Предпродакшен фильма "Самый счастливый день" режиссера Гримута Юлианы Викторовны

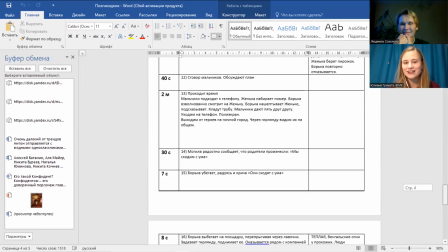12:10 Все еще на этапе такого скелета. Вот.
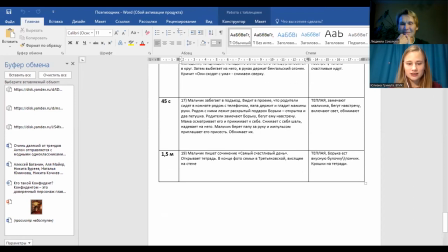12:14 Дальше, конечно, мы переходим к следующей части, и это у нас сценарий.
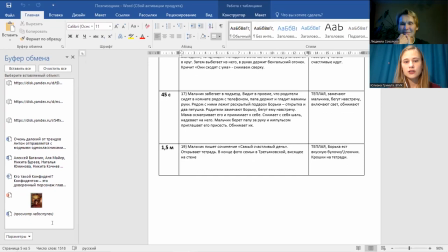12:24 Когда я начинала работу над фильмом, то мне хотелось сразу же перейти к сценарию,
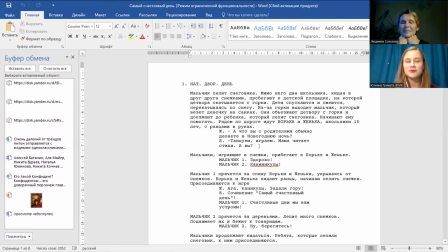12:30 и я прям написала его, отправила мастеру, она говорит: нет, нет, нет, нет, нет, не спеши. Сначала поэпизодник, потому что иначе получается совершенная какая-то шляпа. Вот, ну и я это потихонечку все стала оформлять, делать, и понимала, насколько это действительно важно,
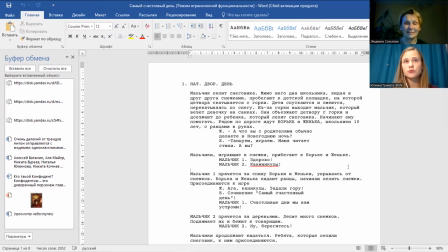12:50 чтобы был поэпизодник, чтобы был примерный план, на котором можно видеть сценарную структуру. Вот, и, ну и, собственно, при оформлении сценария, вот мы видим эту же сцену, которую мы читали в рассказе у Анатолия Алексина, что тут у нас мальчик лепит снеговика, мимо него два школьника, кидая друг друга снежками,
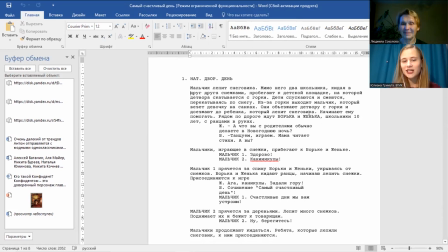13:09 пробегают к детской площадке, на которой детвора скатывается с горки. Мне очень хотелось, чтобы эта сцена была однокадровая решена, чтобы мы уже погрузили вот в состояние Нового года, в состояние детской игры и вот в такой какой-то праздник.
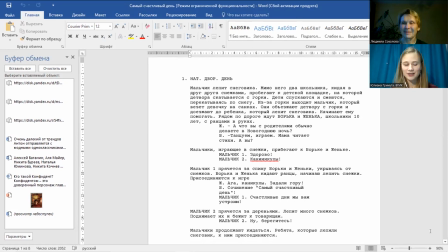13:24 Мы даже думали изначально с оператором играть в то, что мы снимаем, как советские фильмы, и делать транспокатором такой наезд, вот прям как это было прежде, когда наезжали и так увеличивали, сильные зум-ин делали это.
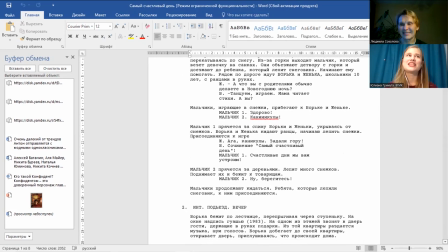13:40 Мы думали, но потом отказались от этой идеи, потому что все-таки посчитали, что мы сохраняем атмосферу Советского Союза в кадре,
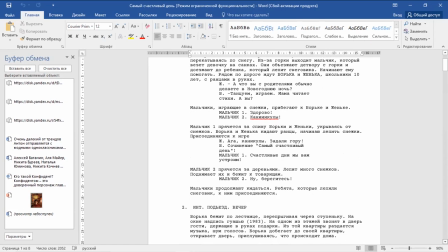13:49 но решаем операторский иначе, в современном стиле, потому что это уже, ну, иначе наше кино будет совершенно советским.
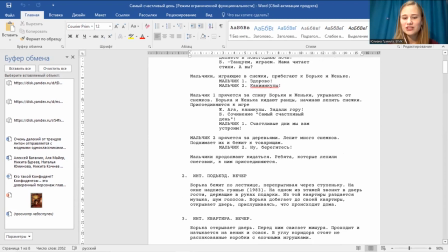13:57 Вот, и мы хотели все-таки для современного подростка его показать вот с той эпохой.
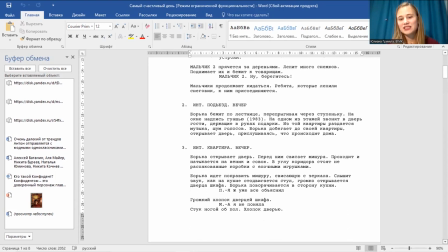14:04 В общем, здесь мы видим эти все расписанные сцены. Хочу показать один момент.
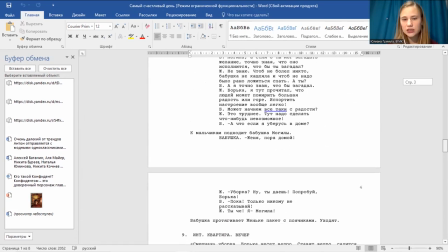14:10 То есть, да, сейчас в основном все соответствует тому, как это выглядит в фильме,
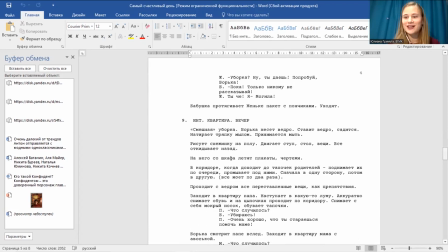14:15 хотя вот смешная уборка все еще написана тут так, как она и была написана в поэпизоднике. Но вот есть сцены разговора у телефона.
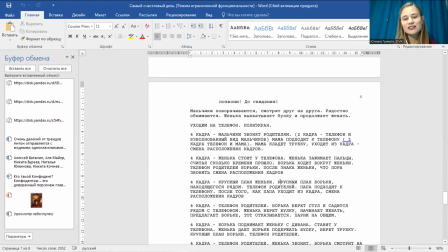14:26 Долгое время я планировала делать и решать ее в духе полиэкрана. И это должно было быть так, что у нас есть четыре кадра, и эти четыре кадра сразу же в одном кадре расположены. То есть это должно было решено, как в фильме «Скотт Пилигрим против всех», где мы видим,
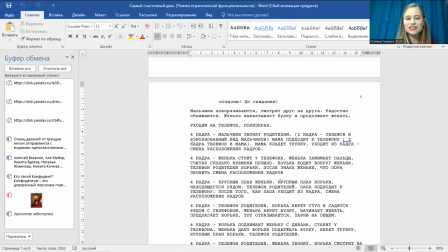14:45 что у нас несколько картинок сразу же, они меняются, и мне казалось, что это будет здорово, современно, и я хотела именно так это и решать, и поэтому очень долгое время, вот ближе уже к съемочному периоду,
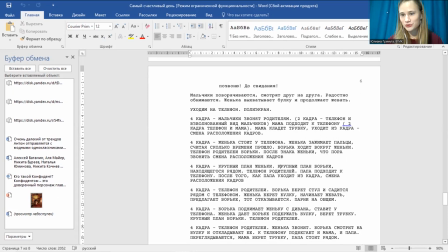14:59 где-то за несколько дней мы поменяли всю концепцию, но долгое время это должен был быть полиэкран.
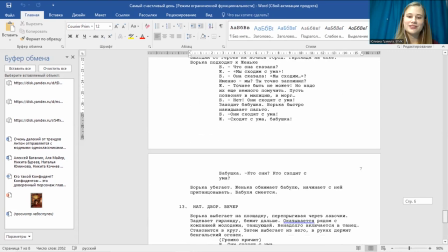15:05 Вот, и поэтому на сценарии, конечно, тоже еще на сценарном этапе вот это такое,
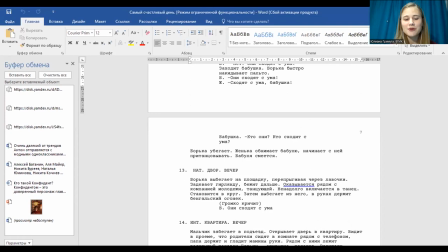15:11 есть некоторые литературном сценарии моменты, которые потом могут измениться. Следующее, о чем я хочу рассказать, и что я считаю очень важным, но я знаю, что не все это делают,
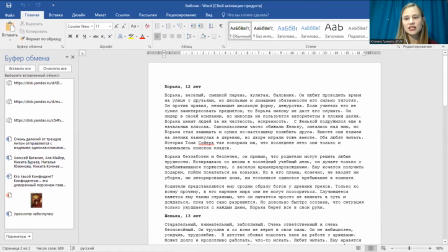15:23 это характеристика персонажей, или же она называется в кругах сценаристов, ее называют «Библия персонажей», то есть описание героев. Я это делаю в каждом своем проекте, потому что так я лучше понимаю своих персонажей.
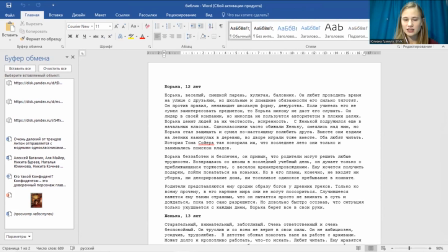15:39 И обычно стараюсь делать это до написания сценария, так как есть вещи, которые ты можешь узнать о своих героях до того, как ты придумываешь им какую-то линию, о том, какие у них любимые фразы, какие у них любимые фильмы, книги, вообще, как он себя ведет, как он говорит, как он действует.
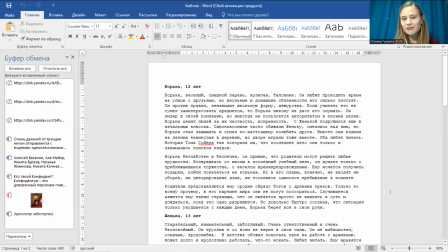15:59 Вот здесь я прописывала о Борьке, что он веселый, смешной парень, хулиган, баловник, любит проводить время на улице с друзьями, но школьные и домашние обязанности его сильно тяготят.